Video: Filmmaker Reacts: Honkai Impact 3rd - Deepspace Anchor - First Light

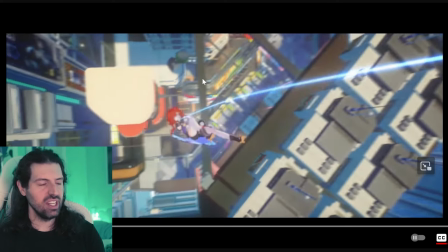4:07 But I like how the music kind of erupts here, and it becomes this beat that's kind of like super energetic and then later only when you know the character is kind of
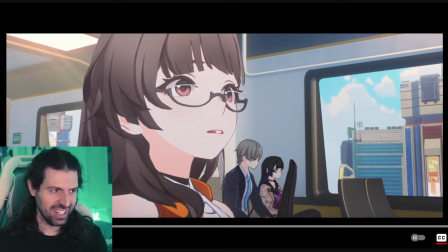4:16 showing off more does it add the lyrics and it adds a whole other realm of sort of personality to it but
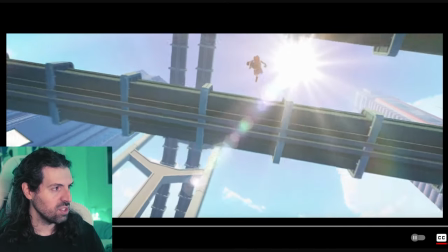4:22 i want to talk about these shots because so we have this awesome shot where she drops down and i love how it's a one shot it does not cut
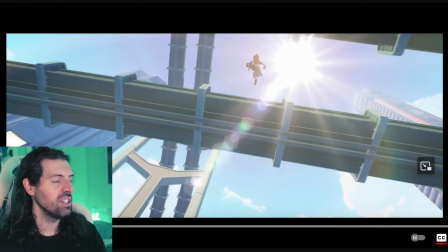4:30 and there's this really cool feeling of momentum again as if you're
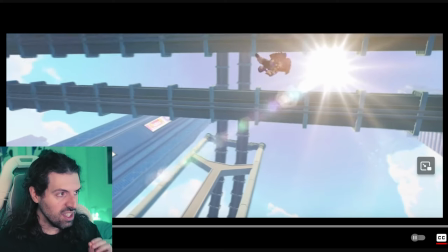4:35 watching or go by and you'll notice there's a little bit of camera
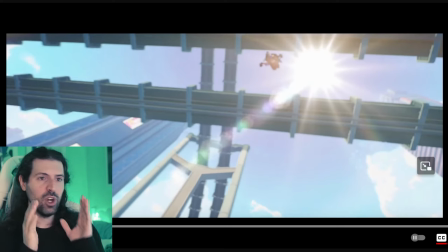4:40 movement i wouldn't call it camera shake which can be quite annoying and distracting it's almost as if you're looking up like what in the whoa and she goes
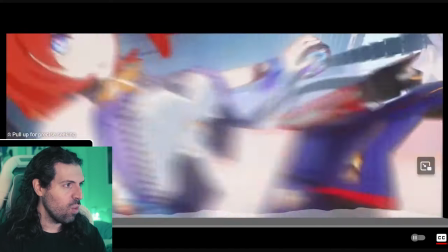4:48 by right so check this out boom so cool
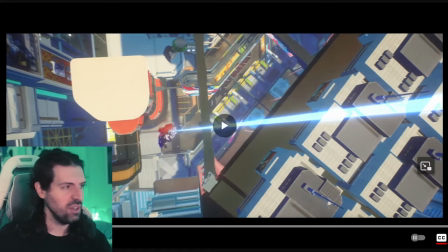4:53 and it gives a little bit of a human perspective to it yeah it just shows like
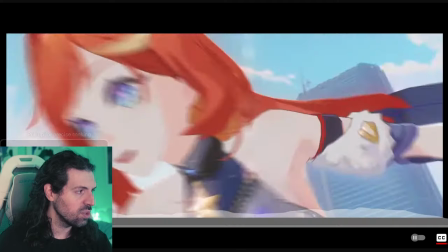4:58 kind of a sense of scale also a cool camera trick that they used here is
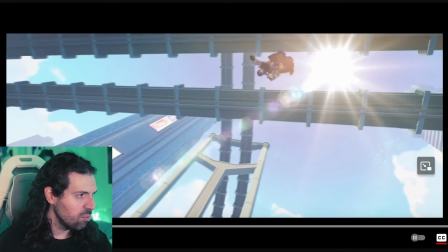5:02 they had her move a little bit from
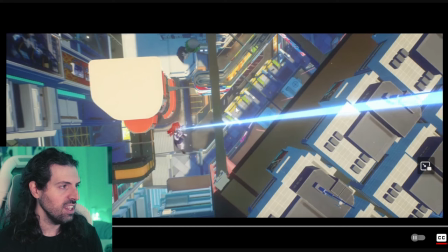5:07 sort of like this part of the kind of rightmost third of the screen just a little bit over there so it gives a sense of movement as she crosses the
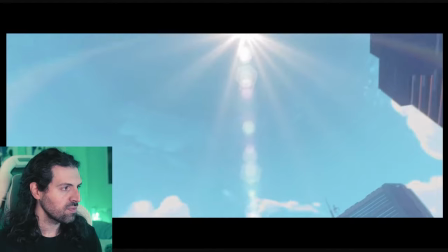5:16 frame that was cool and
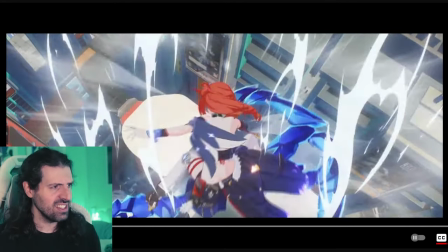5:21 like what is this this is why i have so many gameplay questions like is this exploration gameplay that you're going to be able to do in the game if
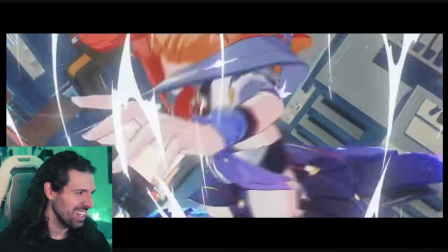5:26 so i'm going to play this game i've still not played it yet now you'll notice i was just going
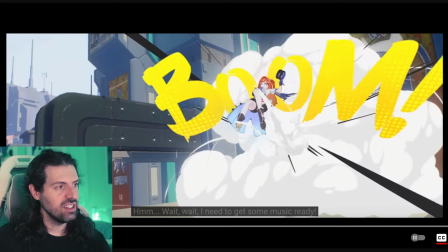5:32 to say they're adding a lot of this kind of cool like almost like manga style uh or manhua style you know stuff that's happening in the background boom and
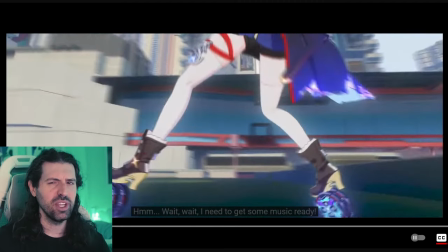5:40 smoke and everything which is a little bit more sort of keyframed it looks like instead of it in engine but like what is this
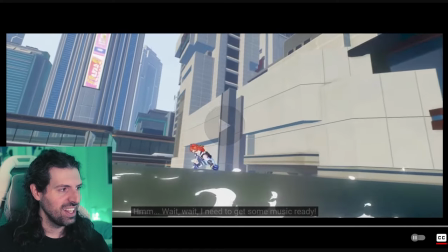5:49 i need to get some music ready now
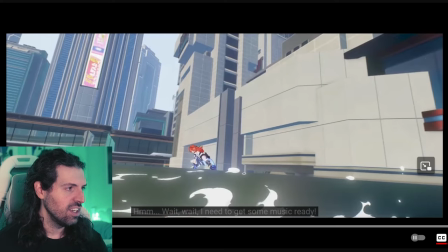5:53 you'll notice for these shots we have a very wide angle lens how can we tell that
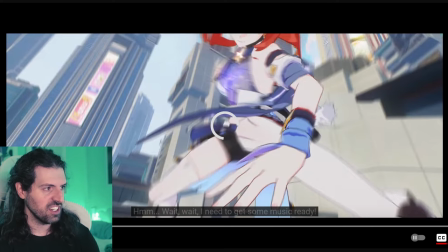5:58 well look at the distortion on the character um and this was done really wisely,
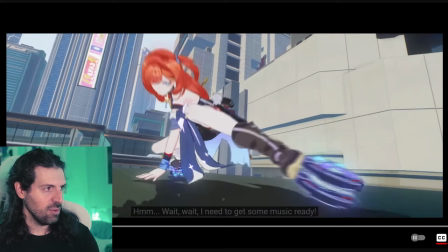6:04 I think. As we come in,
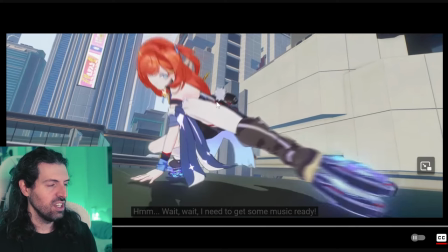6:06 there's this beautiful kind of stretching of the character to kind of show the epicness of this very heroic, athletic stance. In the wide-angle lens, it has stretched the leg a little bit, but it's also shown to increase the size of this kind of yo-yo really cool shoe that she has on.
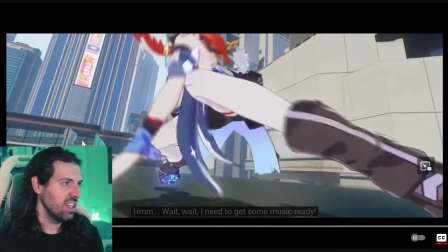6:25 So I love that. And then the same thing happens as she stands up.
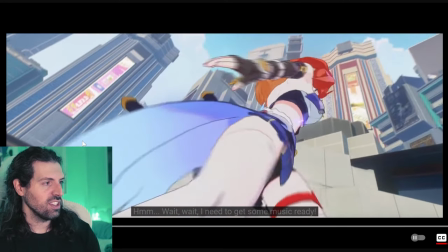6:29 You can see, look at how grand You know her leg stretches across the entire screen and everything and that's because
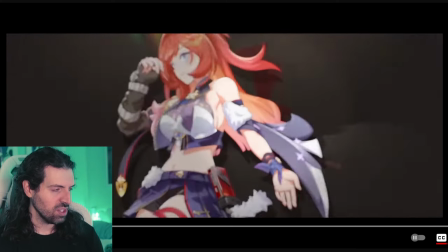6:35 the wide-angle lens and Then what a cool transition and right on the beat drop the yo-yo
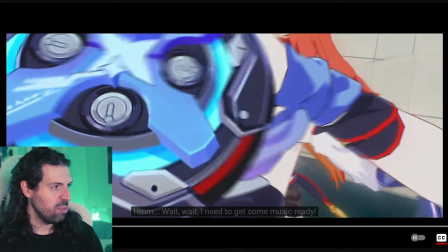6:42 Or whatever it is boom look at the detail and the textures
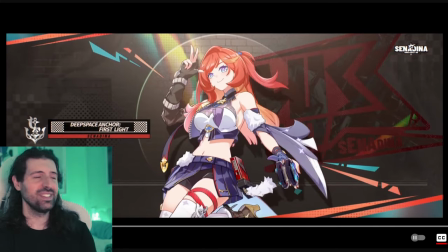6:48 So cool so go and I'll actually give a little detail here.
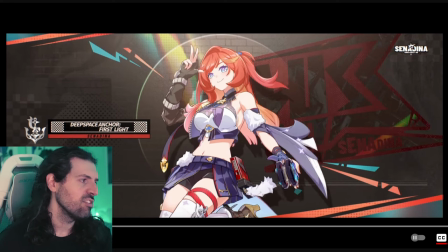6:51 It says deep space anchor first light version 7.3 update Man this character looks fun
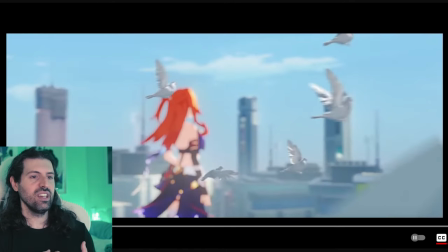6:58 but my main question is about the sort of like fighting gameplay so curious
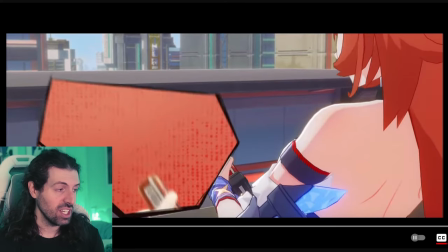7:06 yeah but i love the idea see we're getting a sort of diegetic feel to this she's put the headphone in her ear right as the music says she was like i gotta get some music going puts it on as we hear it right so it's both source music in her world she's hearing a song that exists in her world but it's also source music for us we're listening to a song that was recorded in our world
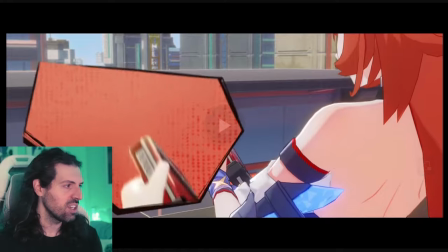7:26 right so it's kind of a cool crossover there while you know blending diegetic and source music. Delicant mp3 player right there which is great.
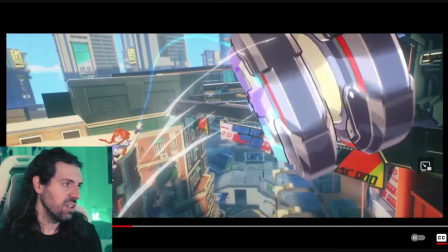7:37 So this is where stuff gets crazy. Beautiful shot here again kind of utilizing the full frame really well done you have the yo-yo over there.